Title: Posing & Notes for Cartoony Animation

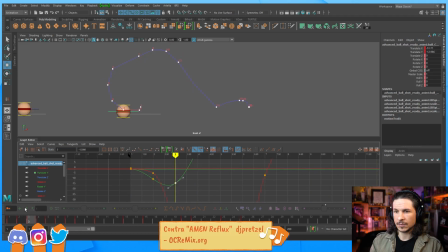2492s
Okay. And then ease that just a little bit more.
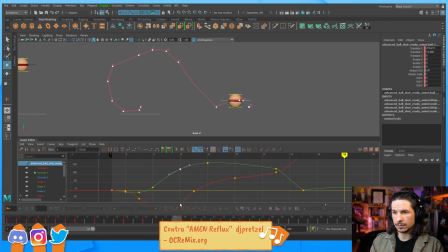2509s
There we go. So how is this going to feel? Oop, boom. There we go. So we get just a little bit more of a hold on the left side and then slams down. So we're exaggerating not just the motions, but the holds as well.
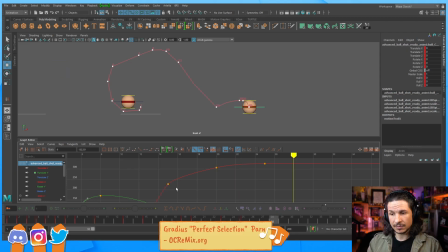2529s
All of that is very important, because if we're just exaggerating the speed, all it's going to be is a sped up mess. That's not really what we're looking for here. Now, what's the next thing that's going to help make this read?
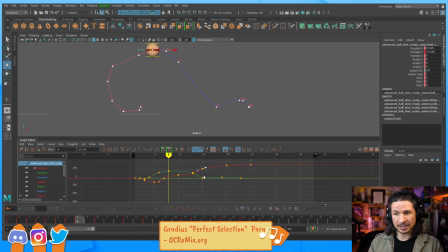2547s
Well, at this point, it really depends on how far you're exaggerating. Honestly, this is reading decently right now. It's not the greatest, but there's nothing that's kind of popping too much.
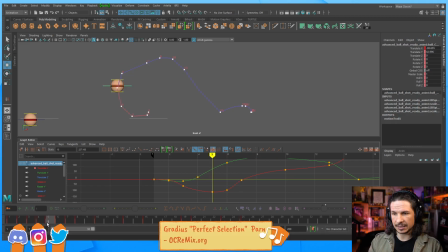2562s
As I go through, we can keep track of this pretty easily. So if I kind of scrub through, we can see that the spacing of the ball never goes too far past the actual width of the sphere itself. Even here, that's pretty good, honestly.
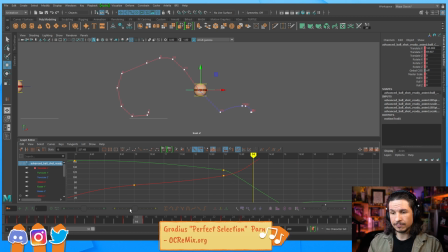2581s
It's not bad. So let's make a version where it actually pops. Let's push this even more. And this is kind of hard to do at first when you're first starting out, because this is going to be breaking it past the
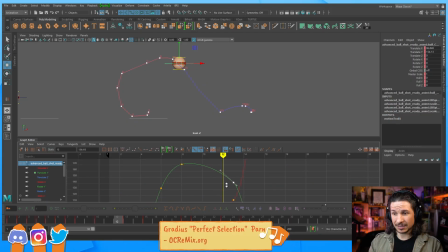2599s
that comfort zone where things are really going to start looking weird and broken. So we're pushing that hold even more at the beginning, so that when it then comes down, it just slams down. And let's actually push it even more.
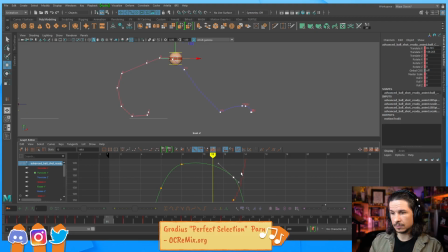So it holds and then poof, right there. I think it could drop just a little faster here.
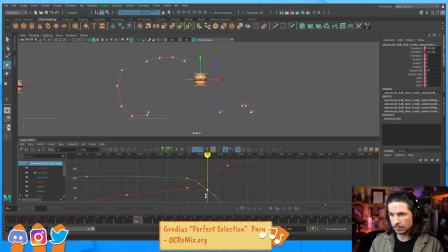Okay. So we've got a little bit of that. And then at the beginning here, let's add a little bit more of an ease out right here.
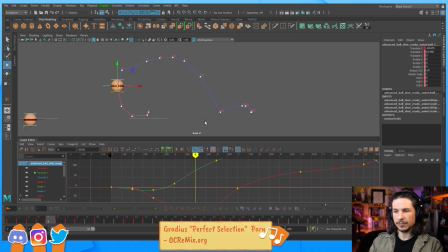2651s
So that way, as it goes up here, we get that bit more of a fast swoop. So let's just hold that way down here. Okay.
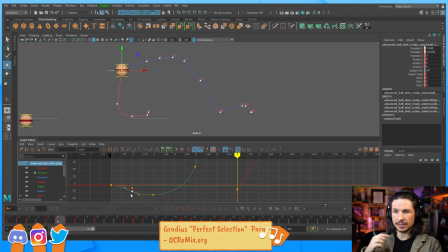2671s
So now it'll come through, hold, and then right here, we start to feel that pop right now, right through there. It comes through, up, and then pop.
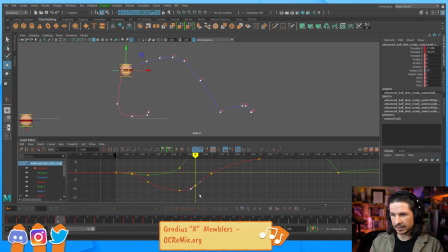2691s
Now I'm getting a little bit of a corner here that I don't want, so I'm just gonna ease that just a little bit. I want to round that out. Okay. So let's see how this feels.
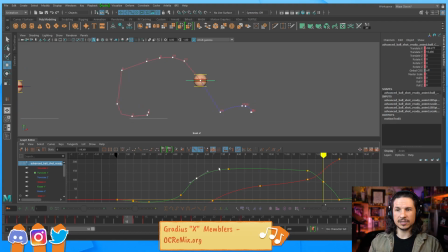2709s
There we go. Now we're starting to really get, it's not, we could still go even faster, but we're starting to get that feeling of a little bit of a pop right at the beginning and then right as it gets thrown.
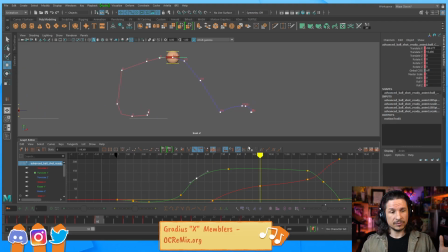2725s
So how do we clean that up? How do we make that feel visually connected? And I could probably go even faster, honestly. Let's actually try speeding this moment up here.